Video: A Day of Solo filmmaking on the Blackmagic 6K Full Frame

And if not, we could always just cut out to the parts I don't like with some of the B-roll because this is shoot number one of three shoots where I still have to do a rehearsal later on and then the final dance film,
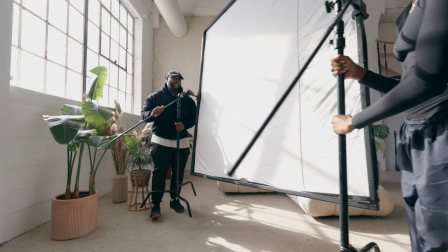(4:15)
the behind the scenes of that at a later day. So I'm not going to show B-roll of me setting this guy up. It's pretty self-explanatory, but this is the Westcott 6x6, and this is going to go in the way of the window.
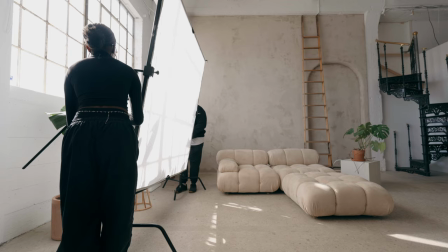(4:25)
So that way we can diffuse that light while I'm getting the interviews in. Also, hang on, I just got to watch for the plant here.
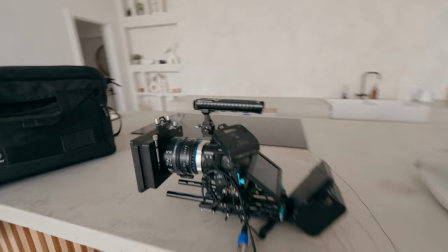(4:31)
And to make sure that we're also getting our B-roll, that this also works as well. And also, I am just going to shoot on a tighter lens, so that way you can't really see this guy in the shot.
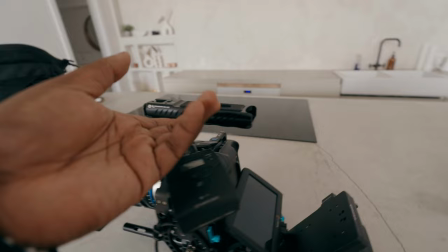(4:39)
Okay, so I'm going to go and set up the Blackmagic 6K Pro. Now, I do have to connect the audio into there, and I'm going to have it as an overhead kind of boom setup.
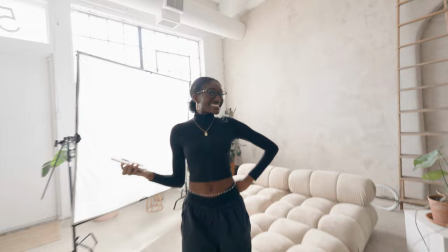(4:46)
But what I'm gonna do is I'm gonna set this guy to a point in the corner of the room with our six by diffusion
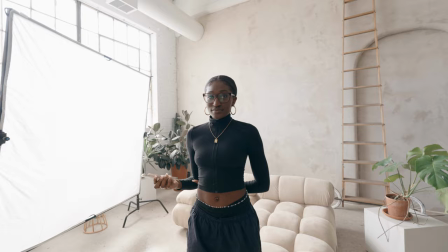(4:52)
Petra's over here and We're going to shoot the interview now I have to make adjustments to the shot and I know I have to so I'm gonna put this on the tripod first Look at the frame and then make adjustments as I go now Whether you're starting out as a solo filmmaker or working in a team learning the basics can be tough But that becomes a lot easier today's sponsor Which is going to be Skillshare now Skillshare is one of the
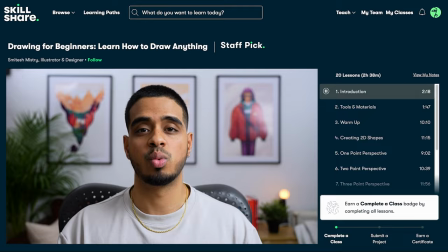(5:12)
largest educational platforms that you could find with the multitude of class of not only becoming a better creative, but also learning the basics of filmmaking and video production.
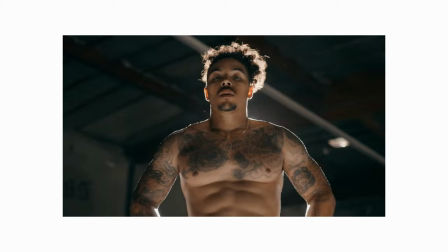(5:20)
Now, these classes aren't just taught by anyone. You actually can find industry professionals and some of your favorite creators actually teaching courses on Skillshare.
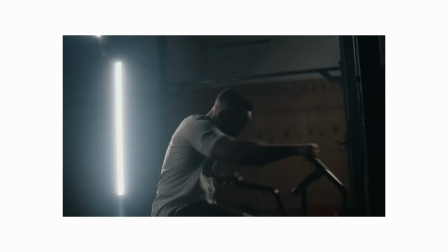(5:26)
When I started out in my filmmaking journey, one of the things that I knew that I didn't know was I didn't know the basics of anything. And I did log a ton of hours actually trying to figure out the basics before my very first video shoot. Now, if you're someone that struggles with choice and you don't necessarily know what you're looking for, you can actually go to Learning Paths.
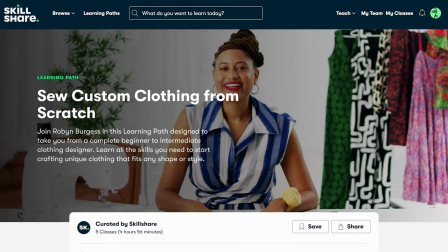(5:42)
This is a great place to start because you could start off with the individual skill you're trying to learn and Skillshare would actually curate the videos and do the rest for you.
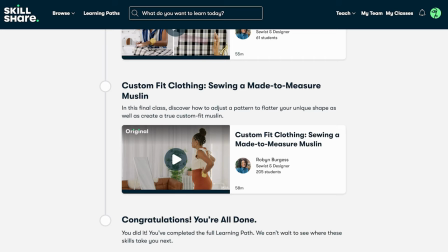(5:49)
Now you could take a variety of different difficulties and different beginner or advanced classes but
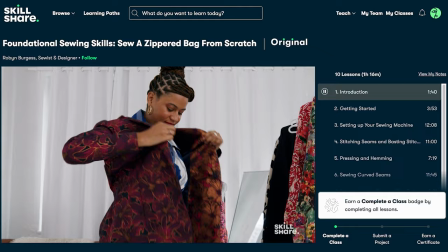(5:54)
you're going to be able to use that as an educational resources especially when you want to learn a particular skill. Now one thing that I'm not incredibly strong at is going to be my post-production. I'm not a very strong editor.
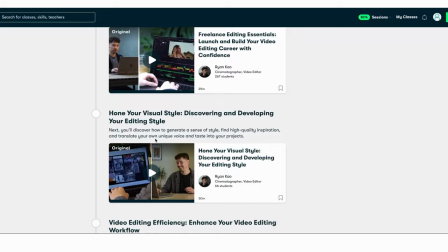(6:04)
Now in terms of actually finding the classes that are going to work for me my boy Ryan Cow actually made his first editing class that's going to be on Skillshare. Something I I suggest that you guys check out, especially if you want to get better at post-production. But if you guys do want to get one month free of Skillshare, the first 500 people that use the link in my description down below are going to be part of that list and get to enjoy 30 days free off of using Skillshare as a platform.
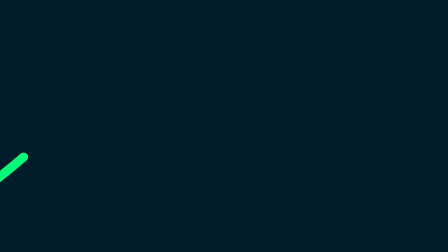(6:26)
It's a great way to invest into your education and also thank you for them sponsoring this video. But let's get back into talking about the solo filmmaking shoot. Okay, so I couldn't do everything on set in terms of breaking things down, so I decided to use my home office and I'm just going to interject in between some of the shots.
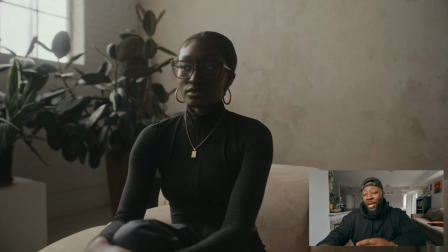(6:39)
Now the first thing we're gonna start off with is just the 6x6 diffusion that's going to be inside of the room.
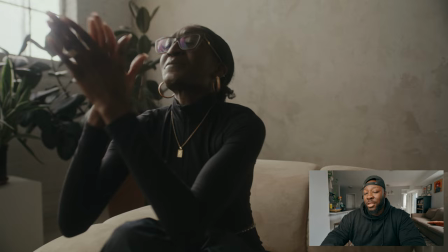(6:44)
Now this shot actually looks pretty decent but there was one thing that I'm like a little bit particular on but at the end of the day it actually made something really nice.
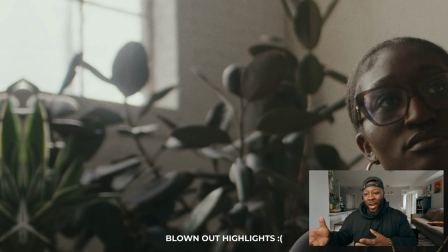(6:51)
Now if you go to the top of the screen you're gonna notice that the highlights out of the window are a little bit blown out. Now with as small as a window is in frame you could probably get away with this it's not a gigantic deal but I really wanted to use my
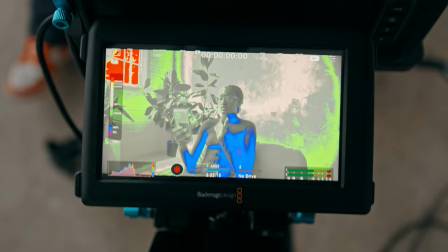(7:02)
false color to see if I could recover any of those highlights just to make sure the window doesn't look completely white and blown out. Now I did turn on my false color on the Blackmagic 6K, which is actually really nice that that's already embedded into the camera.
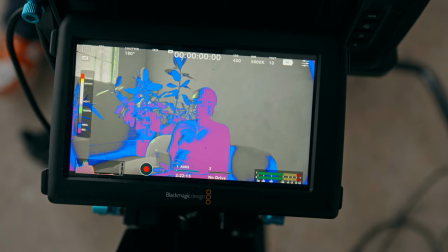(7:13)
And all I did was make sure that I could actually expose to the window and just making sure that it's not in the red false color. Now, the result of this is that it is going to be a lot darker and underexposed than what I expected it to be.
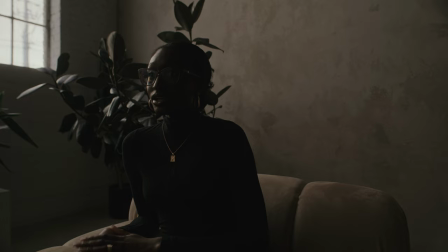(7:24)
And softening up the sunlight using a 6x6 diffusion is enough to make sure that it's not harsh, but it isn't necessarily enough to make sure that I have proper exposure.
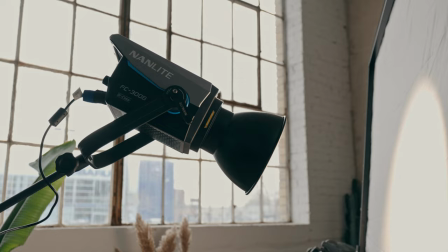(7:31)
And that's when I brought in the Nanlite FC300. Now, this is a light I've talked about before, but it actually works really well in a studio environment because I don't have to worry about having any V-mount batteries and that means the control box is a bit smaller but there is one thing which is the 300 might not be able to overcome sunlight. Now that might be something like a 500 or 720b but I brought the 300 on a whim and I'm just hoping for the best right now.
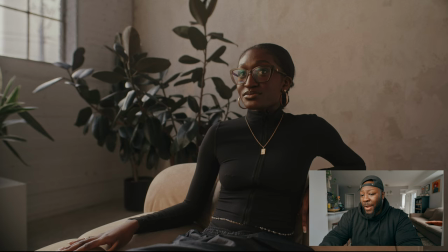(7:53)
Now that that's on it's a little bit dark still so I do have to turn my exposure up. Now once I've turned up the exposure on my camera by adjusting my ND filter one thing that I did notice is that there is a lot of dark shadows on one side of Petra's face.
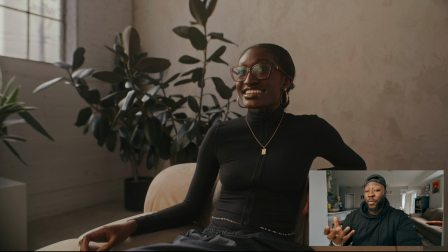(8:05)
Now that would be cool if I want to go for a more moodier shot but if you check out the video that I was talking about with exposing for dark skin tones it's not necessarily a thing I want to do all the time.
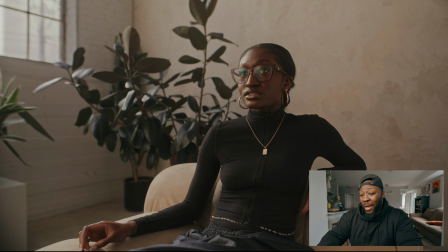(8:14)
Now I do want to make sure that I have a little bit of level on the shadow side of Petra's face so basically what I did
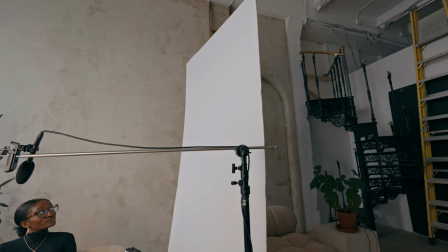(8:19)
was instead of adding another light I actually added in this big white sheet that I found that was inside of the studio.
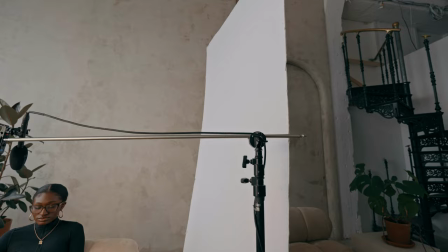(8:24)
Now normally you could use things like ultra bounces or if you have V flats just use the white side and what that does is it actually reflects the
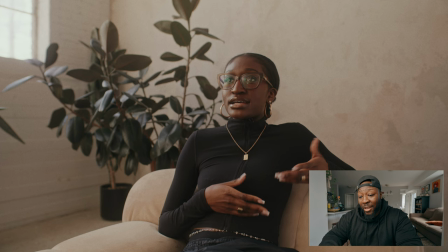(8:30)
light coming off the FC 300 and gives a little bit of return onto the other side of the face that way things look nice and
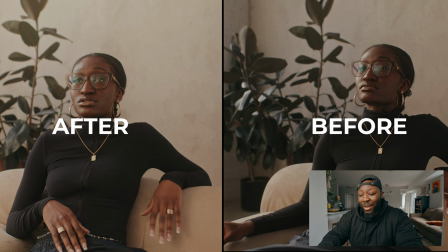(8:36)
evenly and at the same time I did set my false color just low enough so I get a little bit of that highlight detail out of that window
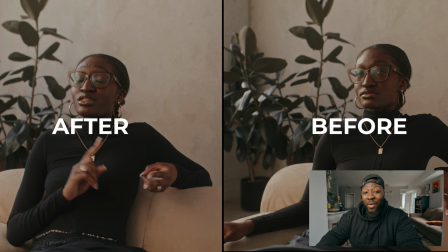(8:42)
now for me this is actually a pretty decent look and for working in a solo environment when you don't have a lot of time that's only really one light to set up in one diffusion and one bounce at the same time now because we're talking about solo filmmaking one of the things that I do depending on the client is I'll actually get multiple angles of the same interview by either re-asking a couple of questions and changing up the different camera angles and my focal length in order to make it look like there's multiple cameras on the day. The first lens I'm going to be using is the 21T 1.5 cine lens by Irix. Now, I really like this lens.
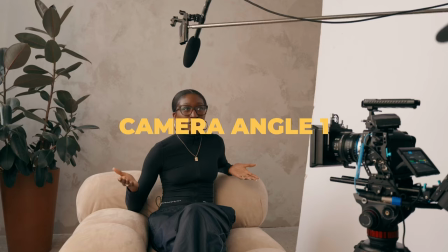(9:11)
It's super sharp and you could use other things like filtration in order to get the look that you want. Now, for the first one, I'm just going to set up my normal wide angle. This is pretty standard and on 21 millimeters, it works just fine. And this is actually where I'm going to keep something called my master interview.
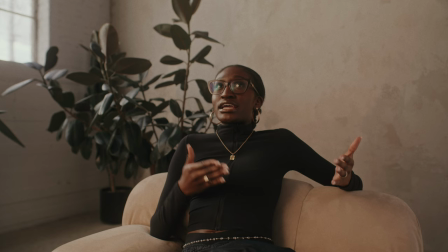(9:24)
And this is where I'm going to ask the bulk of the questions that I need to ask for this documentary. Now, one thing that I also do while asking questions in a new habit I'm picking up, but also telling my talent beforehand what I actually want out of those questions. One thing that I found with some of the documentaries I was shooting in terms of the interviews is I would ask the question, I'd get the answer, but I really didn't get enough of what I needed in terms of a soundbite to actually help out with the story.
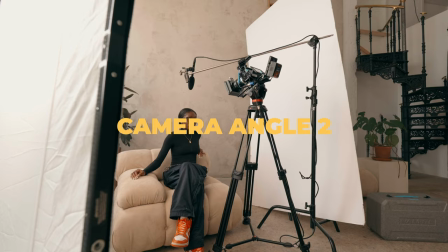(9:45)
So now I'm just going to be a little bit more transparent, a little bit more diligent in terms of why I'm asking the questions instead of just the question itself.
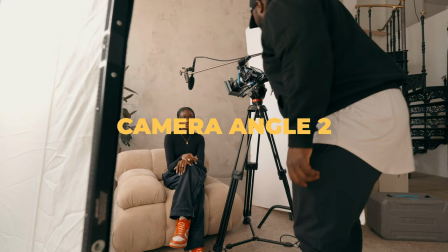(9:51)
Now with that, we're actually going to take that same 21 millimeter and we're going to get a top-down interview angle. Now this is something that's a little bit new to me.
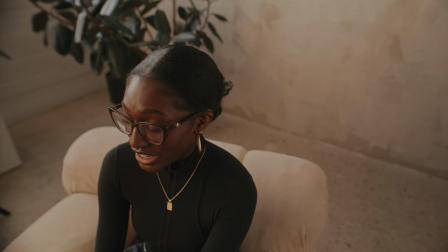(9:57)
I just thought that because I have a wide angle lens, it would look kind of cool as a top-down. So that's what we actually ended up using. Now all you have to do is just raise your tripod a little bit higher and you can actually put your subject
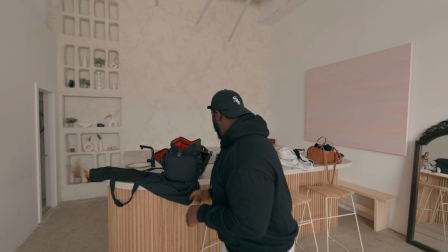(10:08)
a little bit in frame to make sure that you still get them exactly where you want to compositionally. But at the same time, I really do like this top-down angle. Okay, so lens change. What we're gonna do is we're gonna go to the 45 millimeter Irix lens just to get a couple other questions again. Now, this is originally going to be in the multicam one camera video, but I'm gonna ask a little bit in more in-depth than some of the questions and get some other angles as well just to make it look like there was more than one camera on set. Now there's gonna be two things you want to keep in mind. One, if you don't have the time to get multiple lenses and multiple camera angles, just using the one camera angle is fine. You just might have to be a little bit more B-roll intensive or you just hold onto the interview shots that you do have. And two, yes, it might take away from the original answer and the original emotion to some of the interview questions before, which is exactly why you get a master interview and you get some of the pickup stuff a little bit later. Sometimes you might find goals in these sort of retakes and sometimes you might find exactly what you wanted just at a different angle. If you have the time and you have the space, it's actually worth giving a shot. And the fact that you can only bring two lenses and get a pretty decent interview to look like it's a shot with multiple cameras, it actually works out pretty well.
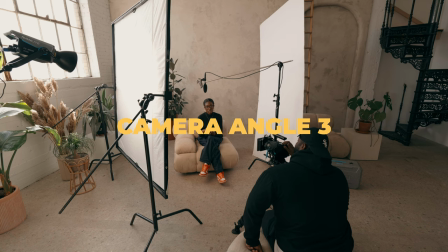(11:11)
Now angle number three is going to be a little bit different, but also a little bit of the same. I pulled the camera back a bit so I get more compression because I'm using a 45 millimeter lens.
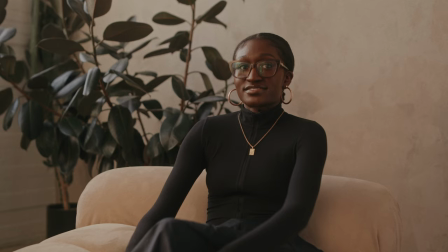(11:19)
But at the same time, I'm still going for that three quarter look. The camera is going to be off onto the shadow side or at least the same size as that bounce.
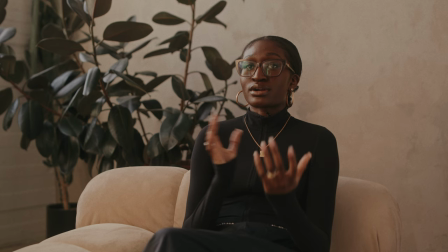(11:27)
And I'm going to place myself between where my camera is and where my main light source which is going to be the FC-300 and the window again we're still going to ask some of these questions but what I do with camera angles two three and four is I get something really specific
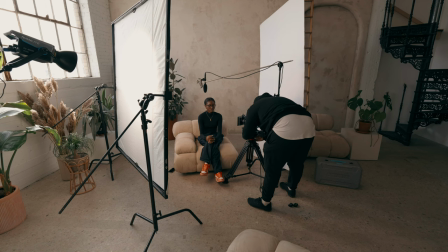(11:39)
I might ask maybe one or two questions out of the list I had or a follow-up question based on one of the answers that we had previously in the master interview this way it starts to vary up a little bit of the speech and if you don't want your talent to feel bored of the conversation which could happen when you ask them the same thing over and over again if you have some follow-up questions that you leave for different camera angles it might actually go a long way now for For camera angle number four,
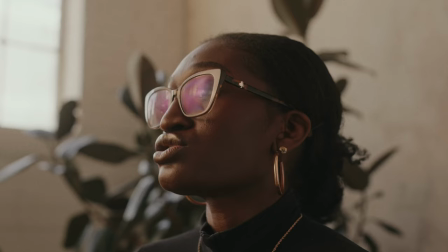(12:01)
and I think this actually is going to be my favorite shot, and mostly because you get a little bit of the catch light coming from that diffusion from the window, coming right into the glasses.
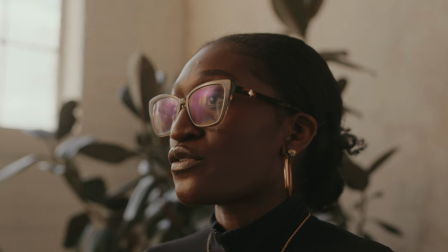(12:09)
Now, still using that 45 millimeter lens, I wanted to get a close-up shot from the side. Still everything's going to be shot on the shadow side or the bounce side of my frame. That way my orientation and my composition is still going to look good because I'm in the same place.